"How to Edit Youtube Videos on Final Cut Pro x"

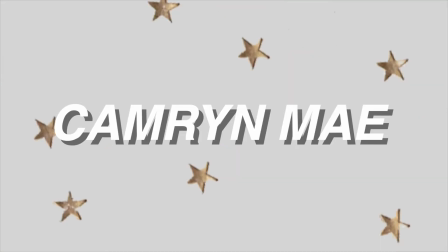[0:02] Thinking of you, thinking of you. Thinking of you, thinking
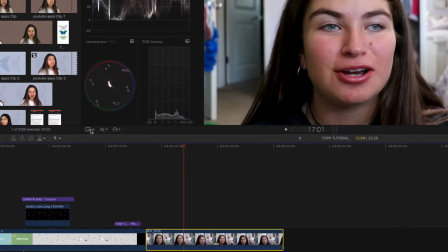[0:16] of you.
So what I've been doing lately to a lot of my videos is adding borders.
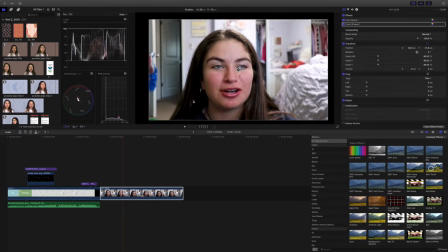[0:20]
So I'll just go to the transform tool and kind of make the image smaller.
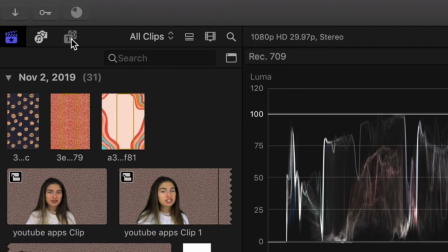[0:24]
Then I'll go to the generators tab and I'll just drag in a custom solid.
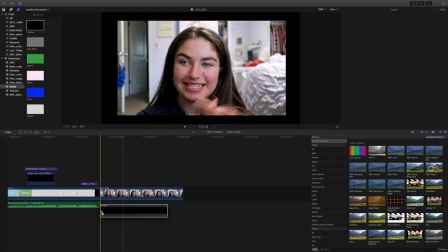[0:30]
And then usually I'll pick like a pastel color for the background.
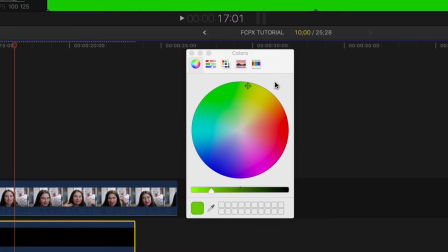[0:34]
You can choose a neon color, but I feel like it kind of takes away from the attention of the image in front, so I'll usually just do a pastel color.
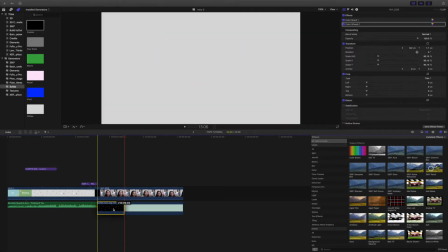[0:43]
Then sometimes I'll add like these gold stars that I found on the internet.
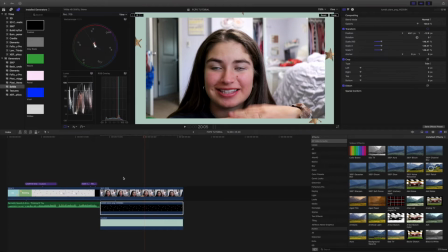[0:47]
I'll leave a link in the description if you want the same image, but you can make it move around.
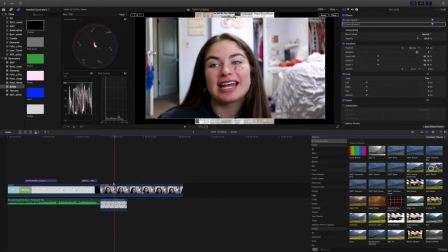[0:53]
I feel like it just adds a cool touch, I guess. And then if you don't like the look of that, you could also do just like images.
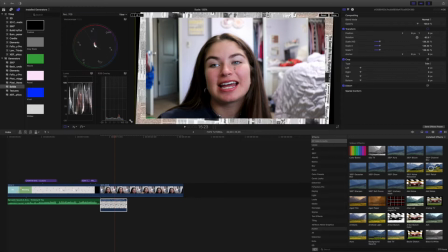[1:01]
So I have this newspaper one. I feel like it looks kind of cool for the background. And then I'll add just like these barrettes.
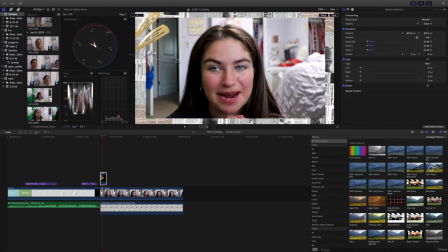[1:07]
I feel like it adds more of a 3D effect to the border. I feel like it looks really cool.
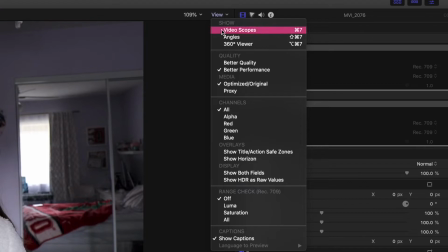[1:17]
For color grading, I'll just go up to the top where it says View Video Scopes, and then I'll bring up this kind of menu over here.
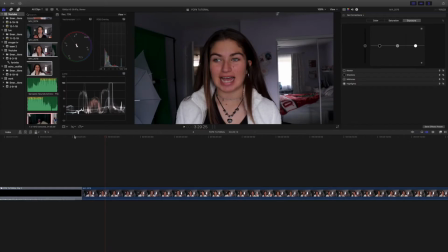[1:24]
Then I'll press Show Color Inspector by clicking on the magic wand, and it'll bring up this menu. So I'll just look over here.
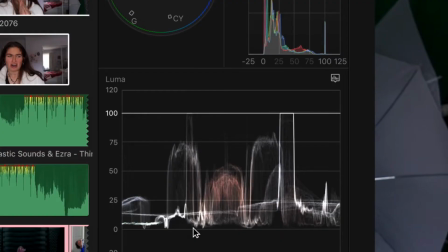[1:33]
You want the tops of the exposure to hit right at 100, and you want the shadows, which is the bottom, to hit right at 0.
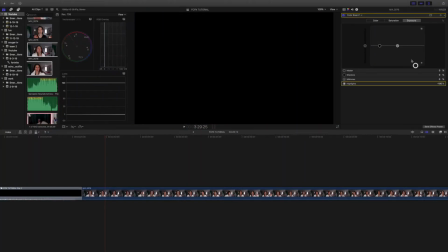[1:41]
So for this image, or for this video specifically, it was pretty good, so I'm just gonna line it up.
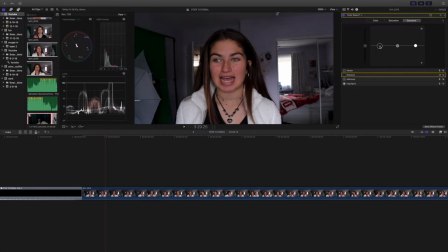[1:51]
And then midtones, sometimes your image will look a bit washed out, so you can kind of play with that. This image actually looks pretty good for exposure, so that's kind of the before and after. It looks a bit better now. And now for color, you can look up at the RGB overlay, and you kind of want all the colors to be equal,
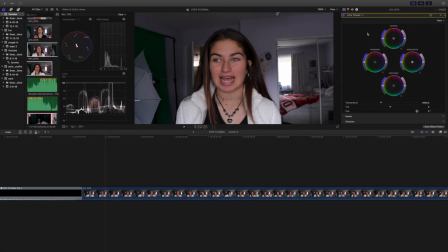[2:10]
so I'm just going to color wheels, and I'm just gonna fix kind of the shadows and the midtones and the highlights a bit. So this image looks a bit like too cool tone, so I'm gonna kind of raise the reds a little bit. Then I'll just add highlights and get rid of the purples and blues a little bit.
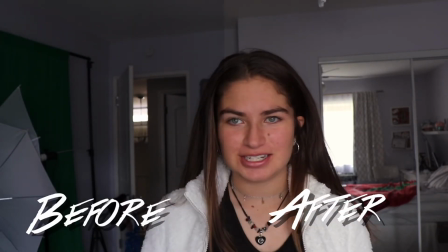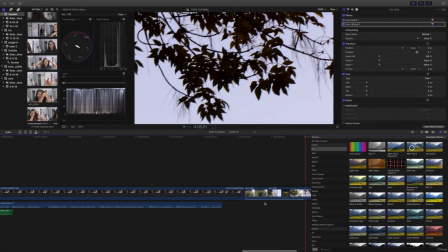[2:37]
So sometimes if I have B-roll that's kind of boring, I will open the effects tab on the right, and I will kind of like use effects to make the B-roll less boring, I guess.
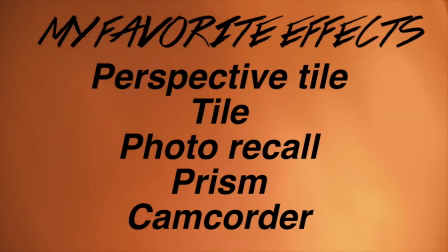[2:48]
So there's definitely a lot of them in Final Cut Pro. You just kind of have to look at kind of the ones that go with your editing style.
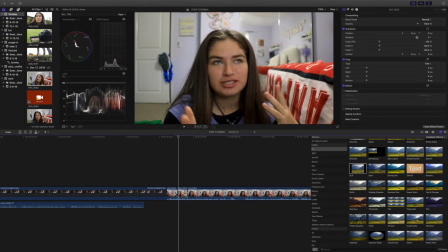[2:55]
So if you notice my videos a lot, I do a lot of random zoom-ins. So to do that, I will just go to the transform tool. I will chop out a little piece that I want to zoom in. Then I will click on this kind of keyer tool up at the top, and then you're gonna start playing your clip.
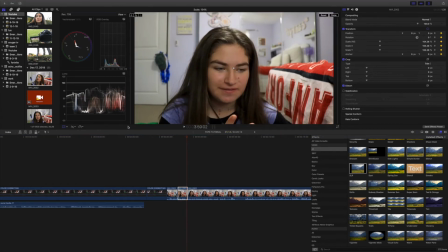[3:12]
And then you're going to drag your cursor to the end of the clip, and then you're going to make your image a lot bigger, and then when you rewatch the clip, it'll kind of have the effect that it's zooming in on your face. So to do the face distortion thing that everyone pretty much does on YouTube, all you need to do,
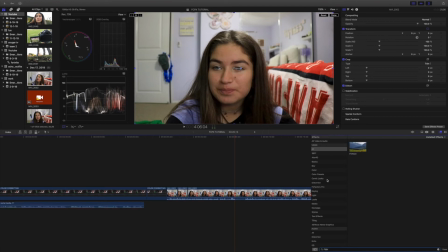[3:31]
chop out a clip of your video, and then I will just look up the fisheye effect,
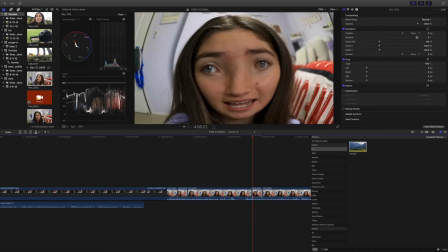[3:37]
and I will drag that onto the timeline, and then it'll kind of show up like this.
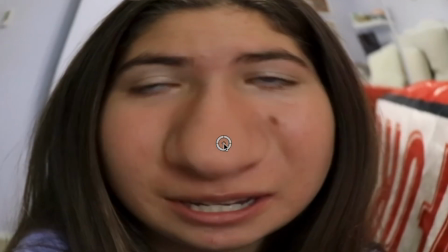[3:41]
You can drag this little circle around to make like different looks,
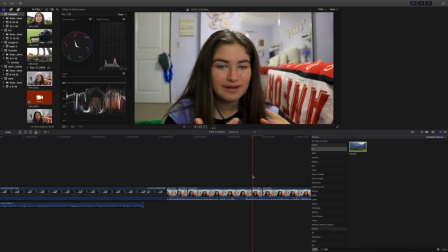[3:46]
but I feel like if you just say something funny or you have a weird face, it's really funny to do this.
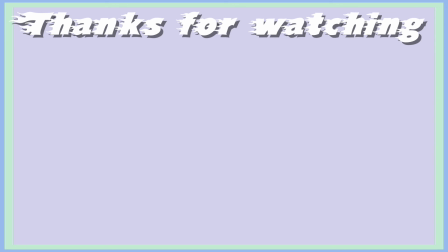Thinking of you, thinking of you.